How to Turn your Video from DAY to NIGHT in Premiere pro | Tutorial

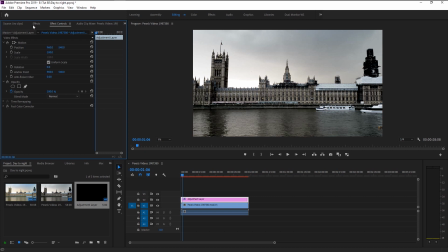(4:08)
Go to effects panel and type in RGB curves. Take the RGB curves and place it on our adjustment layer. Go to effects control. Here we have our RGB curves. But before we work on this tool,
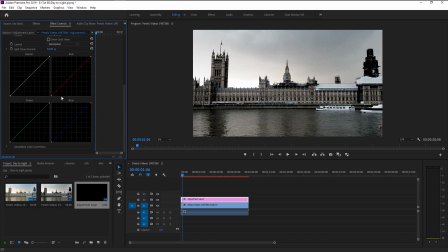(4:27)
I want you to know that RGB curves are one of the most important tool in the editing and compositing industry. From green screen to decompositing, this tool is used all around the globe.
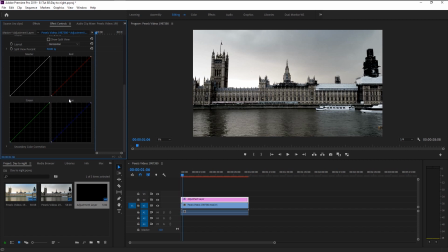(4:40)
So be sure to learn a lot more about curves tool. Now our first objective is to remove the highlights in our video. Go to the RGB curve and bring down the highlights.
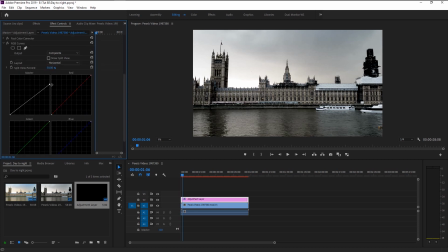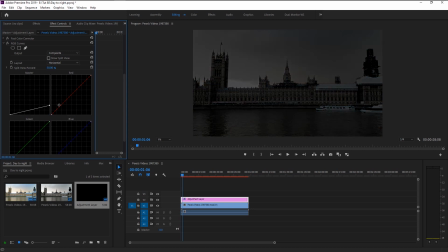(5:01)
As you see, we now removed our highlights, which gives that daylight. But our midtones too got removed a little. Increase the midtones and shadows a little.
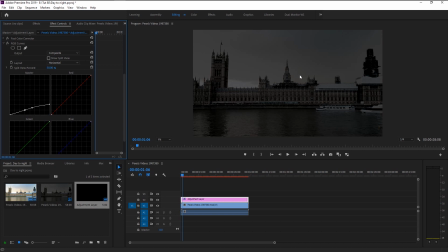(5:20)
That looks super perfect. We now removed the highlights while preserving our midtones and shadows, and it looks super good. Since our building and clouds does have some red tones, bring the midtones of the red curve down a little to remove that red tint.
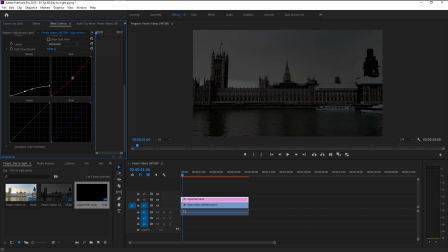Now that looks perfect. We now removed our red tint in our video. We are 60% finished on our night view look,
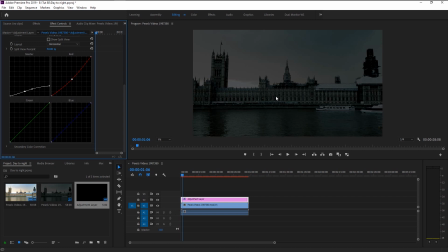(5:58)
since all the camera tend to capture the moonlight during night, which is obviously blue. So we will increase midtones of the blue a little to add that night blue look. Now that looks super good.
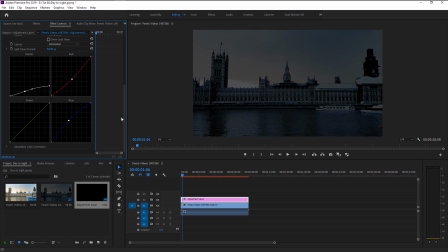(6:13)
We will now focus on fine-tuning the actual video color to make it look like it shot on nighttime. Go to Effects panel and type in Lumetri color.
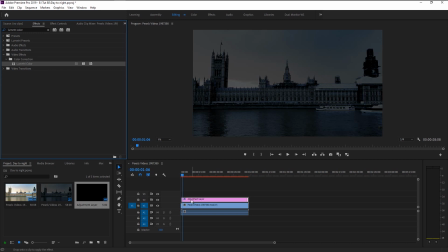(6:28)
Place the Lumetri color onto our adjustment layer. Go to Effects control panel. Here we have our Lumetri effects. In the input LUT, under Basic Correction, select this default LUT, called Alexa V3K1S1.
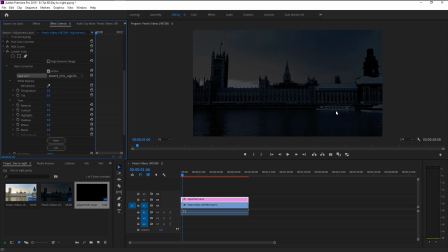(6:48)
As you see, this gave us that deep blue tint look to make it more dynamic. Now bring the exposure down to -1.5. Bring down the highlights and shadows only a little.
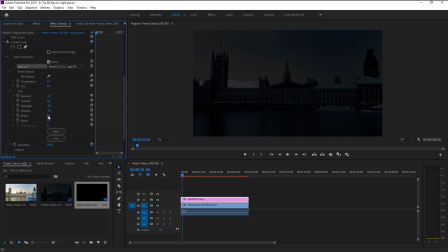(7:12)
Now decrease the white a lot more than the others. As you see, it is now the ideal night view look, but as if you see here, we have our white clouds and some orange tint popping in our video. We will remove it in a second.
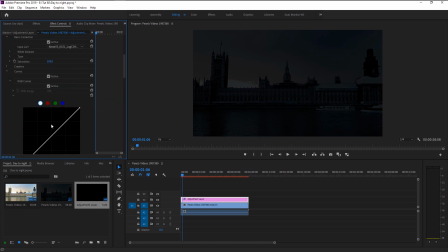(7:30)
Go to curves. Again, bring down the RGB curve highlights a little. That looks perfect. We will now remove these white and orange color in our video.
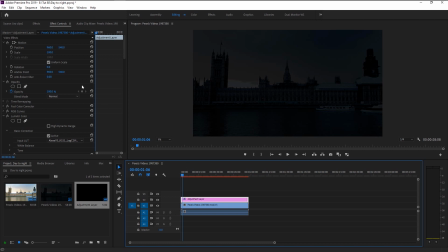(7:48)
Just go to Effects panel and type in Remove Matte. This time we will place this effect on our video layer. Since our cloud is on the video layer and not in the adjustment layer, go to Effects Control.
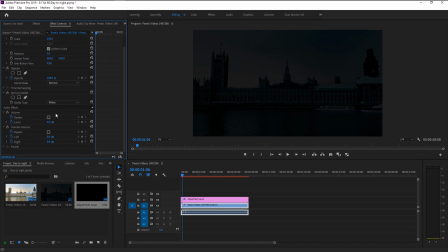(8:05)
As you see, we now have our Remove Matte effect. And there, we now removed our white orange color in our video. You can change to white matte for better result.